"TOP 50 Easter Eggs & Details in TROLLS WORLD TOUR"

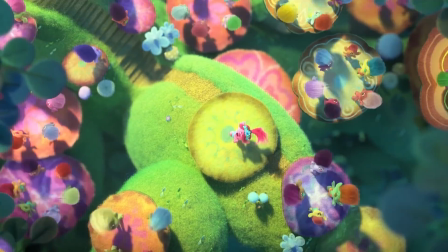(0:00)
The gloriously colourful and glitter-filled world of Trolls gets a whole lot bigger in Trolls World Tour,
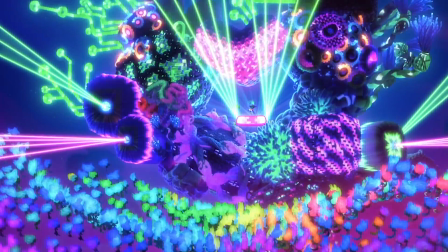(0:06)
when Poppy and Branch discover there are 6 troll tribes, including the fearsome rock trolls led by hard rocker Queen Barb.
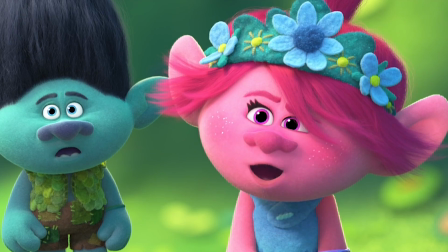(0:12)
Yippee-ki-yay movie lovers, I'm Jan, and in this video I'm revealing over 50 amazing hidden details,
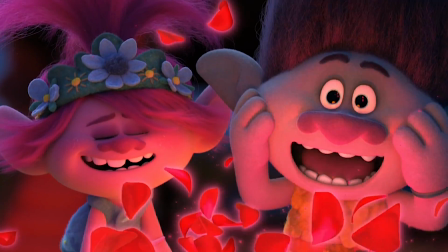(0:18)
Easter eggs and secrets packed into the brand new Trolls sequel. And keep watching to learn how you can win one of these incredible official movie merch packs.
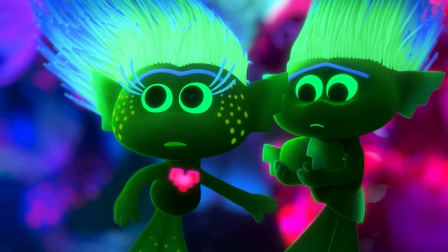(0:26)
When Queen Barb and her hard rock crew gatecrash the Techno Trolls underwater rave, they arrive in some scary looking critters called anglerbuses.
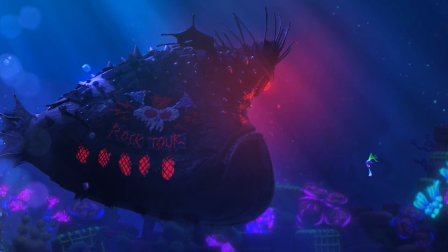(0:35)
The design of the anglerbus is based on the real-life anglerfish,
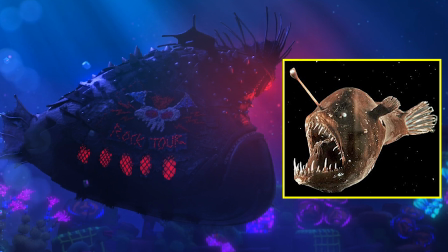(0:39)
an ambush predator often found in the murky depths of the sea up to a mile below the surface.
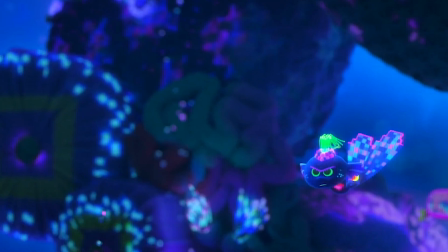(0:45)
Using that particular fish as inspiration for the rock trolls' transport was a great choice by the filmmakers,
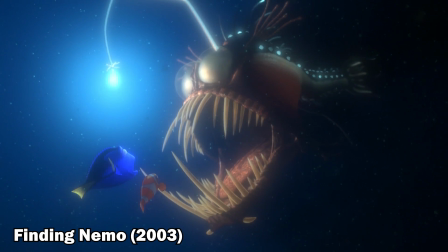(0:50)
because anglerfish are usually dark and have loads of sharp teeth in their enormous mouths, which can expand to swallow prey up to twice as big as their bodies.
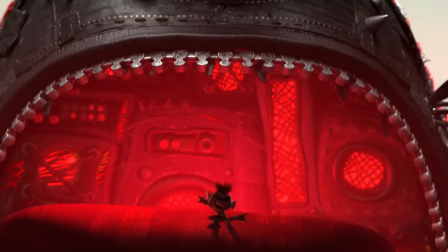(0:59)
And all of that, of course, perfectly fits the hard rock trolls' terrifying vibe,
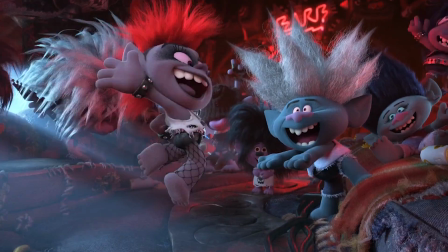(1:04)
as well as their punk rock style with all its dark leather, denim and metal spikes and studs.
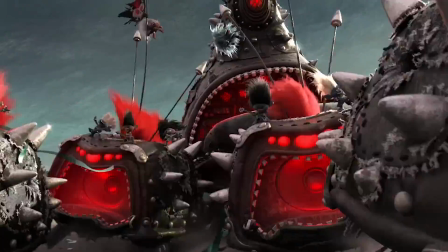(1:10)
During Barb's crazy train song, we see the anglerbuses burst out of the ocean and drive around madly on land while she rocks out.
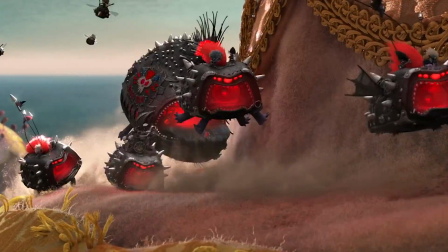(1:17)
World Tour director Walt Dorner said this scene was inspired by the huge chase sequence of Mad Max Fury Road,
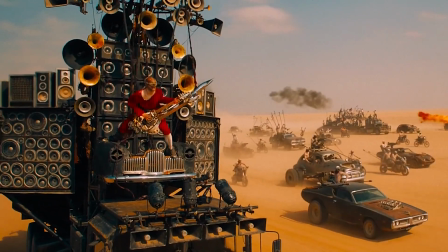(1:23)
which included crazy drummers and rock guitarists playing on some insane and gargantuan vehicles while speeding across the land.
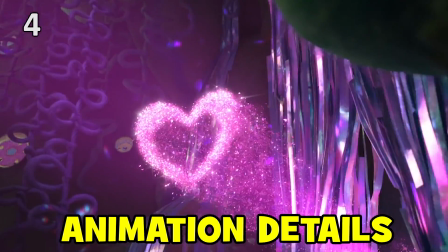(1:30)
Just like the first film, the animation in Trolls World Tour is astounding, and there's such an incredibly tactile,
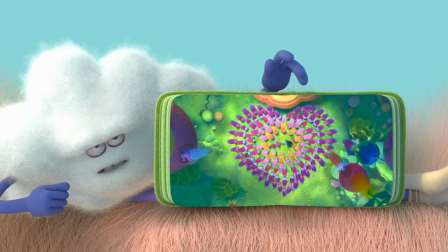(1:37)
textured quality to both movies that you feel you could almost reach out and touch it in all its felty fuzziness.
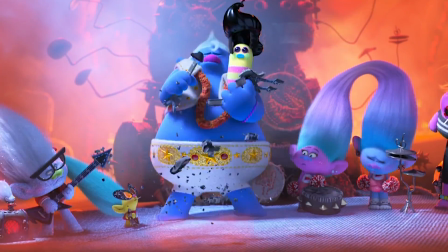(1:43)
And right from the start, there's loads of lovely little visual details.
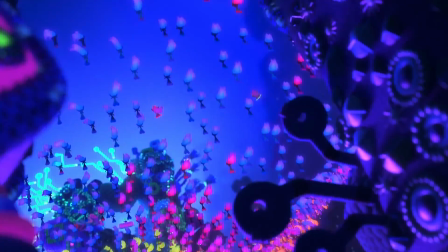(1:47)
The underwater empire of the Techno Trolls mixes the digital world of techno with the homemade textiles we see in many of the other troll lands,
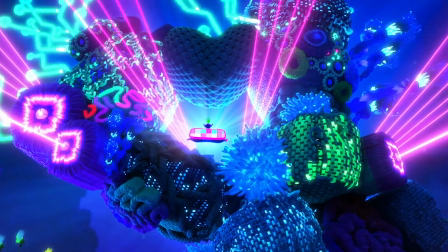(1:56)
which means we not only get lasers, LEDs and trolls with fibre optic hair,
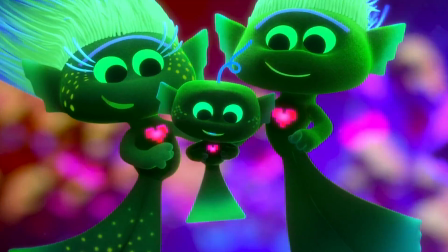(2:00)
glow paint patterned skin and 8-bit beating hearts, but we also get landscapes made of crochet and macrame.
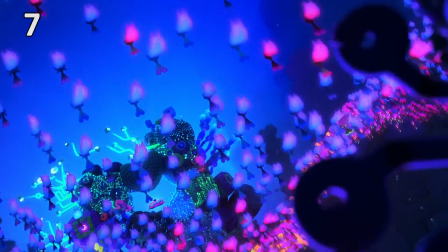(2:07)
That's the art of making things using knots. And the way the neon-coloured crowd moves at first draws on the natural world,
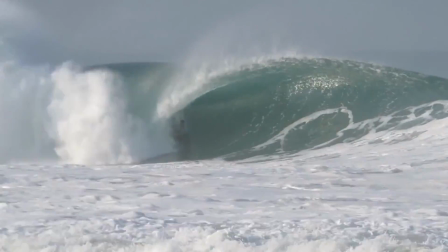(2:14)
mimicking the motion of a wave in the sea, which is a nice touch given they live underwater.
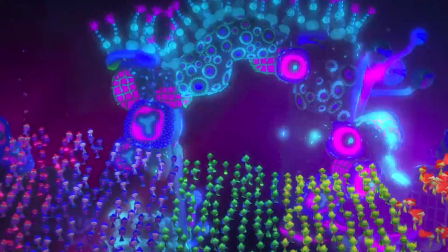(2:19)
But as the song's about to reach its peak, things look more digital, and the way they move takes on the look of a spectrum analyzer on a home stereo.
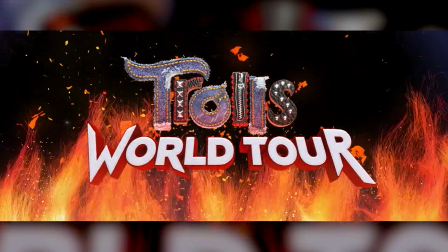(2:27)
When it comes to the film's title, if you look closely at the fiery flames beneath it, you'll see that they look like bright orange strands of troll hair.
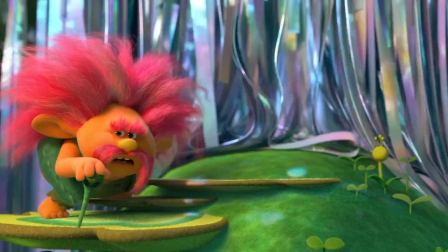(2:36)
As for the waterfall in the Pop Troll Kingdom, that's made of long, narrow strips of shiny tinsel.
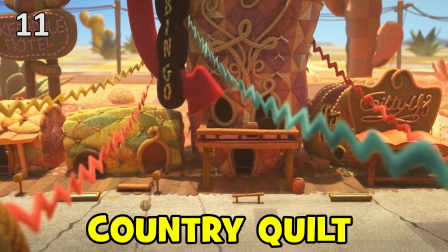(2:42)
And the lonesome, dusty world of the country trolls is filled with buildings shaped like patchwork quilted cacti,
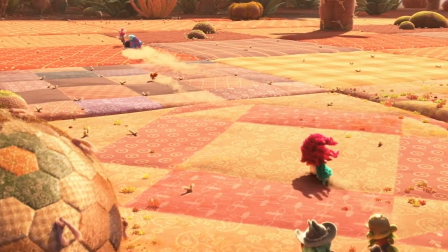(2:49)
roads made of burlap, and when you see the farmland from above, it looks like an enormous multicoloured patchwork quilt.
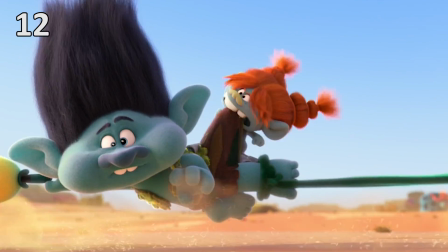(2:56)
The filmmakers wanted to make the big chase scene where Hickory and the Pop Trolls are run out of town feel like how kids play with their troll toys at home on their bedspreads,
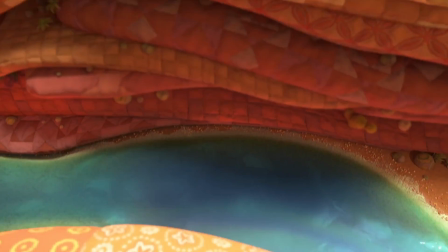(3:04)
so they decided to make the cliff they fall down out of a stack of quilts and folded blankets.
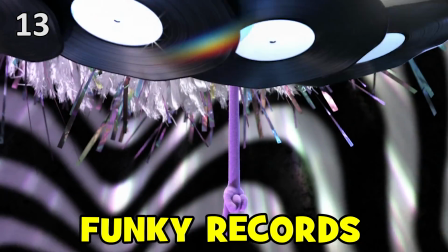(3:10)
And did you notice how crucial vinyl records are in the design of the Funk Trolls home?
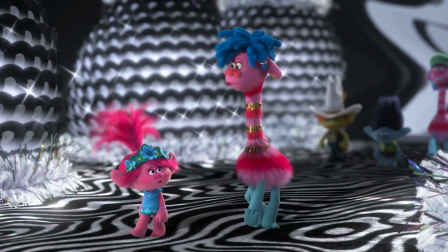(3:15)
Not only is the room where they keep their tribe's musical string full of columns made out of records,
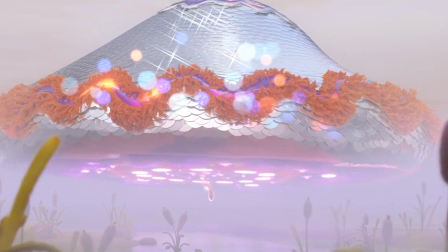(3:20)
but the outside of their spaceship is mostly made out of silver records.
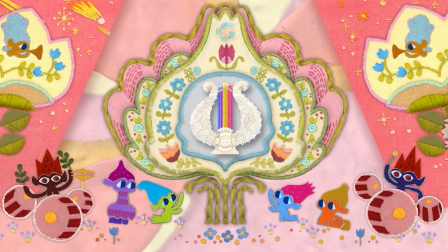(3:24)
Also, instead of the scrapbooks that tell the Pop Trolls' pop-washed version of troll history,
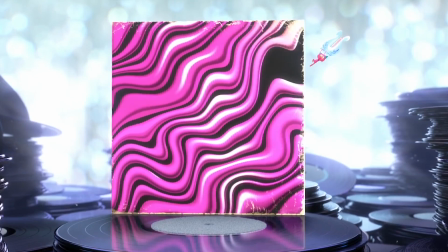(3:29)
when Prince D tells Poppy the real history of the 6 tribes, visually the story's told using the cover art of a double album.
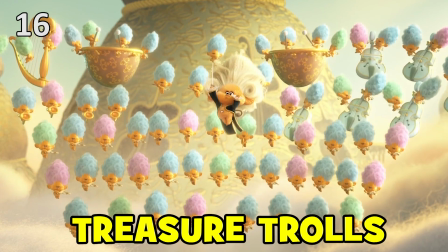(3:37)
The little gem that the classical trolls have on their tummies is a lovely tribute to the
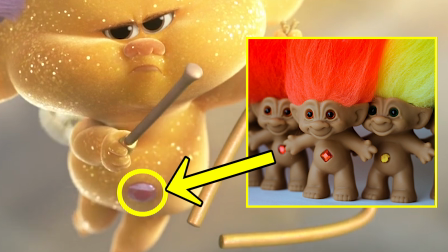(3:42)
1990s toys called Treasure Trolls that had a little jewel in their belly button which you could make a wish on.
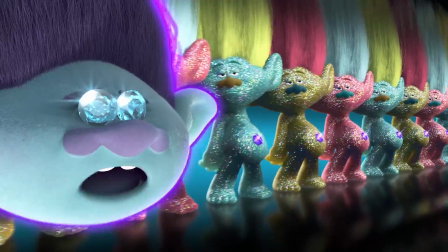(3:47)
In fact, there was already a reference to those particular troll toys in the Trolls Holiday Special.
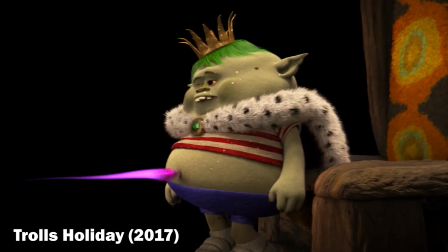(3:52) Good luck, Troll Day, put a gem on your stomach. Can you spread a little charm, let a friend belly rub it?
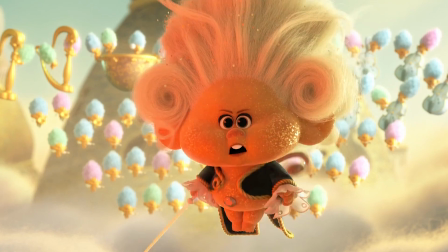(3:57)
The leader of the classical trolls is called Trollzart, which is a play on the name of the famous classical music composer Mozart,
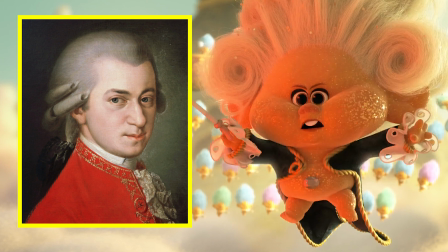(4:04)
who, like his Trolls World Tour counterpart, was also often pictured wearing a white wig.